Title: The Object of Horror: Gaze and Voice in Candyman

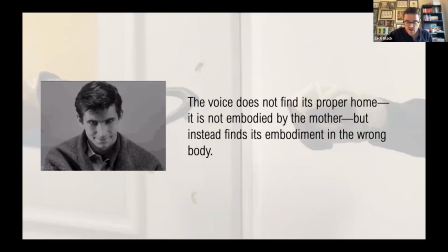[8:16]
In fact, in Seminar 11, Lacan relates the objayar to a number of partial objects which the subject encounters, including the breast, faeces, phallus, as well as the gaze and the voice. And obviously it's the gaze and the voice that I'm interested in in this paper. In the case of the voice, this is usually represented in horror when we struggle to locate the origin of the voice.
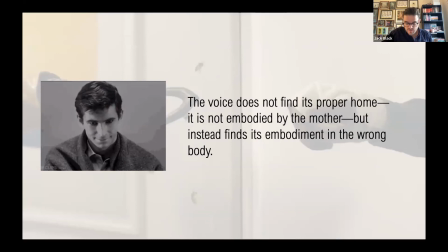[8:34]
In contrast to the narrator or commentator who serves to direct our relation to what we view on screen, the ultimate example of the voice in film can be seen in Hitchcock's use of the mother's voice in Psycho. The nature of this voice means that it is difficult to pin down. Indeed, while the mother is murdered before the film begins, we never hear the mother speak in Psycho,
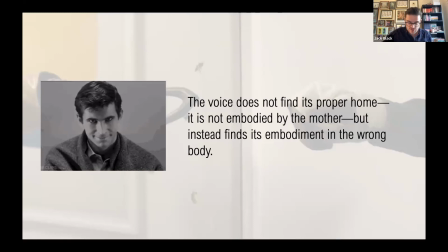[8:53]
and it is in the film's final scene that the voice's distortion proves dramatically unsettlingly when it is suddenly tied to Norman Bates. In effect, the voice does not find its proper home, indeed it is not embodied by the mother, but instead finds its embodiment in the wrong body.
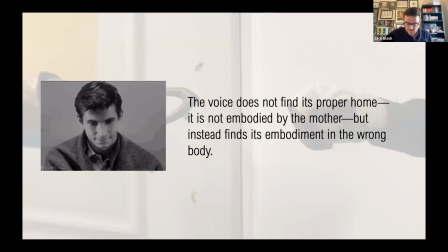[9:09]
The distortion that this establishes works to disrupt the spectator's relation to the filmic image, rendering clear its lack of control. In part, what the voice helps to achieve in horror is a depiction of the presence that lurks within the scene's diegetic absence. This is usually used in order to pick the presence of a hidden authority.
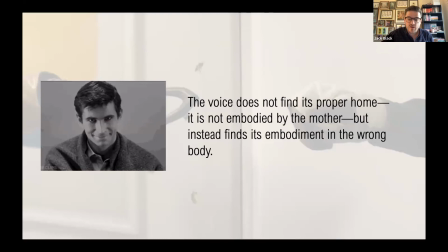[9:27]
The key here is that what this authority desires and determining who this authority is, is difficult to decipher. Their absence only compounds the presence of the voice and the difficulties in determining its location.
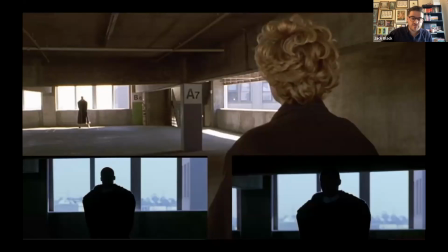[9:39]
For Bernard Rose, the location of the voice is frequently played with throughout Candyman 92. Here, the voice and its location in the mouth are often depicted as being separated. For example, in the car park scene, sorry, the garage scene, if you're in the US, where we first see Candyman on screen.
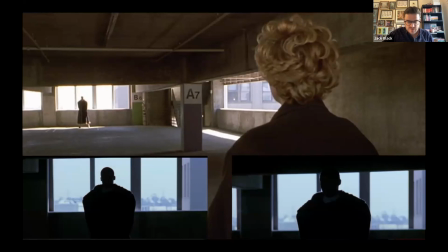[9:57]
For the majority of the scene, Candyman's face and mouth remain in darkness. I watched this scene again yesterday, and it's about two minutes, 20 seconds long. And for a good two minutes, 10 seconds, you never actually see the Candyman's face. You never actually see his mouth. Though we hear Candyman's voice, there is a separation maintained between the voice and its location.
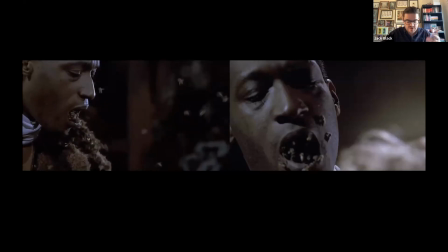[10:16]
Elsewhere in the film, we see the bees leave Candyman's mouth, an image that further compounds the split between the voice and its location.
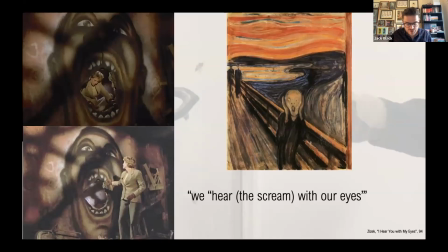[10:24]
These discontinuities between Candyman and the voice are foreshadowed at the beginning of the film when exploring Cabrini-Green estate, Helen comes across a graffiti image of Candyman. Open wide, the mouth clearly denotes a scream or an outlet for the voice to be heard. Here we can ascribe the very failure of the voice in an image that serves to explicitly depict the voice.
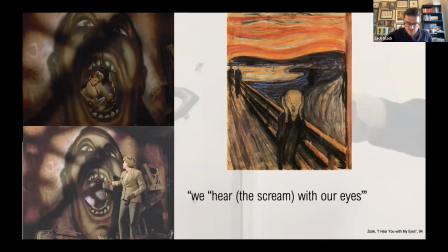[10:44]
Indeed, through the gaping hole in the graffiti image, we can draw a connection to Edford Munch's screen and the silent screen that the painting emits. Accordingly, what is unique to both the Candyman graffiti and Munch's screen is that we hear the screen with our eyes.
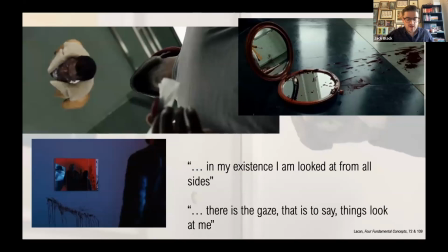[10:59]
In comparison with Candyman 21, examples of the voice are never used. So for some reason, the voice just never appears in the recent revival. Instead, for DaCosta, it is clear that a focus on the gaze takes precedent within the film, with no explicit use of the voice being used to help establish Candyman's presence.
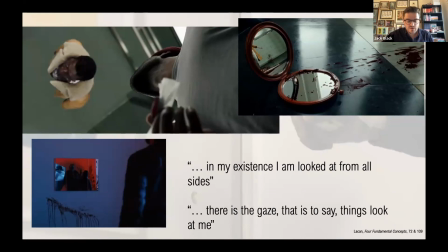[11:19]
Usually, the gaze is depicted in the horror genre via the monster. Indeed, it is the presence of the monster's gaze that constantly watches the film's characters, as well as us, the audience. In fact, while O'Connor notes that in my existence, as well as in my existence, I am looked at from all sides, and later there is the gaze that is to say, things that look at me,
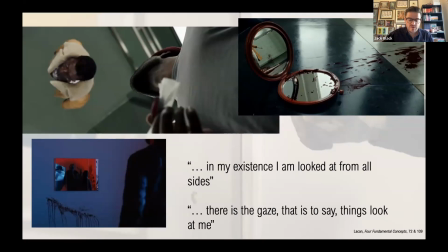[11:38]
in Candyman 21, examples of the gaze occur frequently throughout the film. Moreover, in the case of Candyman, it is clear that he exists in the gaze, summoned in the mirrored reflections that allow him to cross through the mirror in order to murder his unfortunate victims.
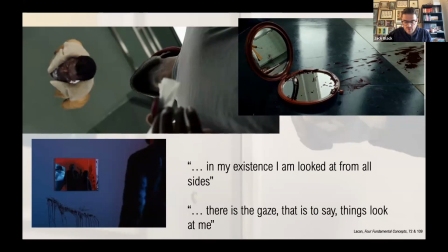[11:52]
So, serving as a point of contrast to Candyman 92, Candyman 21 relies upon the fact that for much of the film, Candyman is only partially revealed. As a result, the gaze is maintained over the course of the film by an absent presence that only ever reveals the Candyman through glimpses of the hook or other notable features associated with his attire.
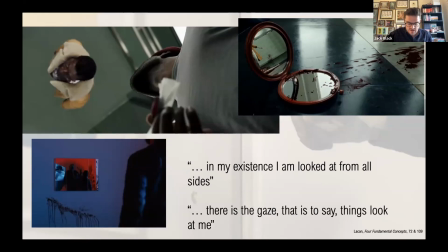[12:12]
Indeed, this partiality is further conveyed when we are subject to the very first summoning of Candyman, performed by Anthony.
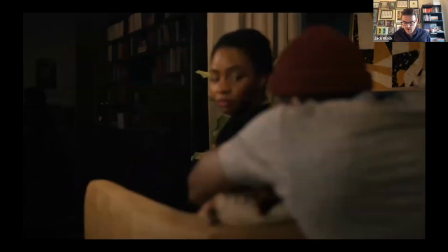[12:18]
Despite Brianna's pleas, Anthony stares into the mirror reflection of their apartment window and recites Candyman five times.
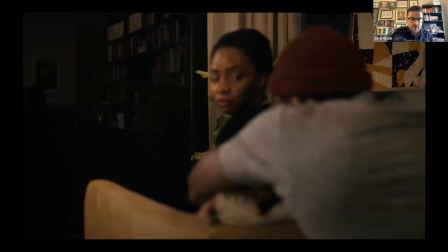[12:25]
Now, I couldn't get an image of this, but no doubt we've probably all seen the film. Obviously, when they look away, there's the sort of reflection of Candyman that appears there in the mirror, in the window, sorry. Unbeknownst to Anthony and Brianna, it is at this point that the shadowy outline of Candyman appears to the audience in the reflection.
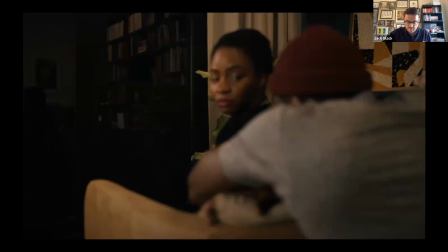[12:42]
Brianna and Anthony both don't see the see Candyman in the reflection. The appearance of Candyman further cements our investment in the screen, evident by the fact that our perception, indeed our very expectations and desire, are taken into consideration.
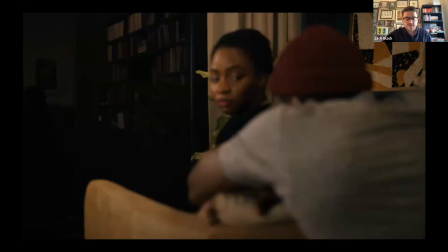[12:57]
Furthermore, beyond the myriad examples where the gaze can be observed, instances of the gaze can also be found in several unique occurrences throughout the film.
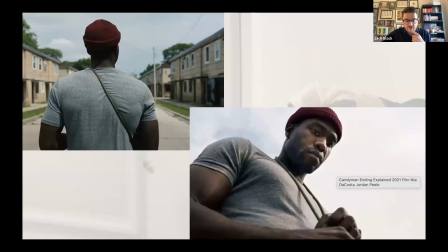[13:05]
Early in the film, Anthony is stung by a bee while exploring the Cabrini Green housing project, or where the housing project once stood. Beginning as a small spot on Anthony's hand, the spot continues to get worse over the course of the film, with it eventually spreading across Anthony's arm.
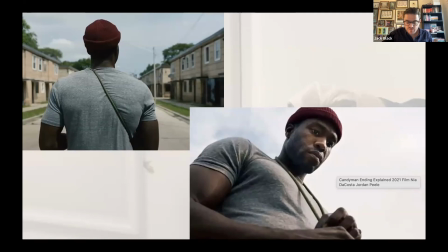[13:19]
Much like Lady Macbeth and the well-known line, Out Damn Spot, spots are often used to reveal the gaze, as well as the subject's anxiety that they are always being gazed at. Over the course of the film, the sting proves to be a point of anxiety for Anthony, one that traces his descent into madness at the clutches of Candyman.
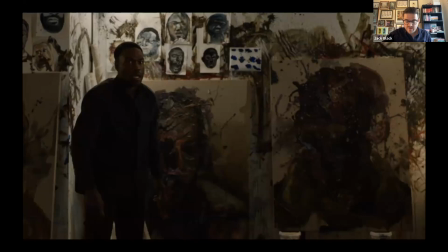[13:37]
In another example, we can conceive of how the role of art and specifically painting is often used to help tame the gaze. For example, in expressionist painting, the artist seeks to activate the gaze through the artistic spectacle. And lo and behold, with Anthony being an artist, towards the last two thirds of the film,
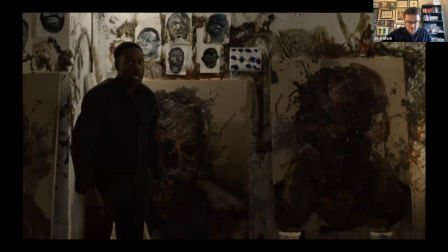[13:54]
he tries to paint the Candyman figure that he's sort of having having these these images of um so i sort of in certain ways trying to tame the gaze through these images importantly i do not believe
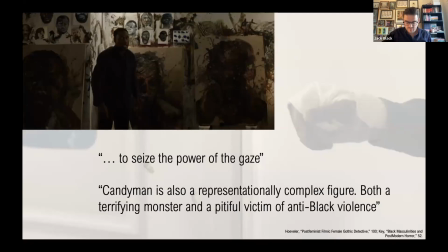[14:04]
that these examples reflect attempts on behalf of candy man to seize the power of the gaze an interpretation predicated on the fact that the candy man is a black man seeking retribution for his murder as well as the murder of other black men rather what the gaze encapsulates is the contradiction between power
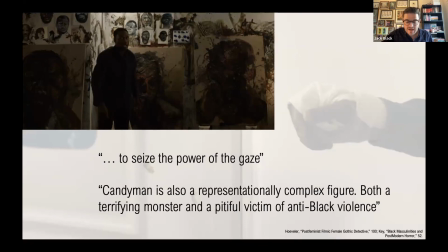[14:20]
and its impotence. Whereas the gaze allows us to exert power over a particular situation, it also bears witness to our impotence, positioning us as passive witnesses to the gaze's observance. It is this sense of power and impotence that is played with throughout Candyman 21.
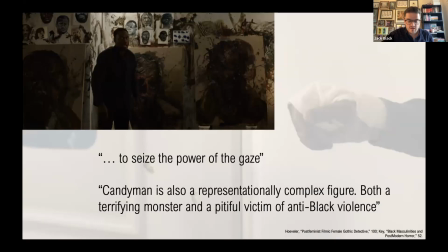[14:37]
As Key observes, Candyman is a representationally complex figure, both a terrifying monster and a pitiful victim of anti-black violence. Candyman, along with both Helen and and Anthony seems to straddle the distinction between monster and victim.
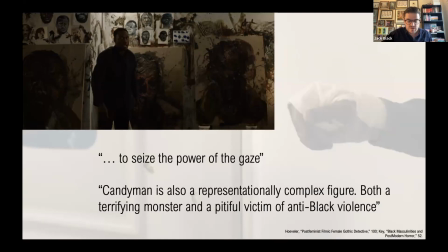[14:51]
While for both Helen and Anthony, their position as victims is offset by the fact that they, much like Candyman, prey upon the Pagrini Green residents with each appropriating their experiences and stories for their research and their art. In much the same way, once summoned, Candyman is free to terrorize his victims, appearing as he does in numerous myriad reflections.
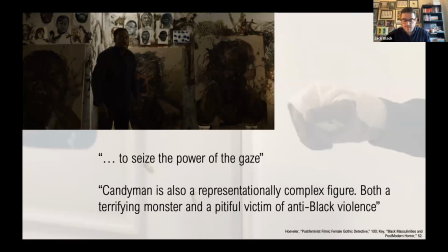[15:10]
Yet it is his impotence that is emphasized when we remember that it's only through being summoned that his presence can be achieved. This impotence is effectively rendered in one notable scene in Candyman 21.
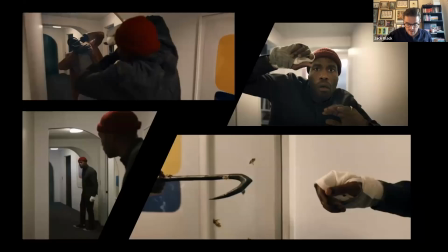[15:23]
Upon visiting the art critic's apartment, Anthony stands in front of a hallway mirror, whereupon he suddenly encounters a reflection of Candyman in the form of Sherman Fields, who we saw murdered by police at the start of the film. What is unique to the mirror is that the reflection of Sherman mimics Anthony's actions.
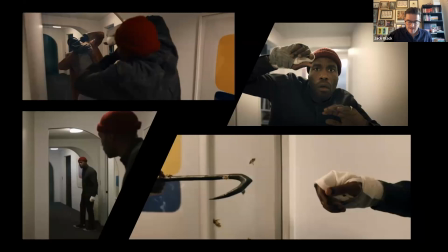[15:39]
In effect, Sherman, dressed as Candyman, is Anthony's reflection, with one notable difference included. Anthony's right hand now brandishes a hook in the place of Sherman's. While the scene plays upon themes of the uncanny as well as the double and the doppelganger it is in the
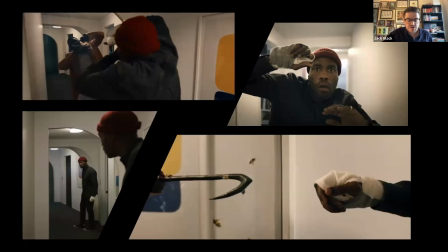[15:54]
replication of Anthony's movements that the Sherman reflection allows Anthony to perceive himself from the outside. Note this is not a typical subject mirror reflection the reflection Anthony perceives is not himself but that of Sherman. In effect while Anthony enacts his movements in front of the mirror, these movements are reflected back to him via the Sherman double.
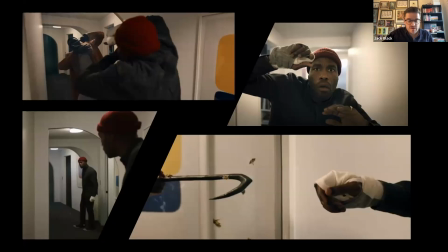[16:14]
This poses a unique depiction of the gaze. Here the objectification of Anthony's gaze is explicitly rendered in the copying of his movements so that Anthony can see himself, that is his own articulations, in the double. The objectification of Anthony's gaze in the double effectively means that Anthony becomes a spectacle to himself.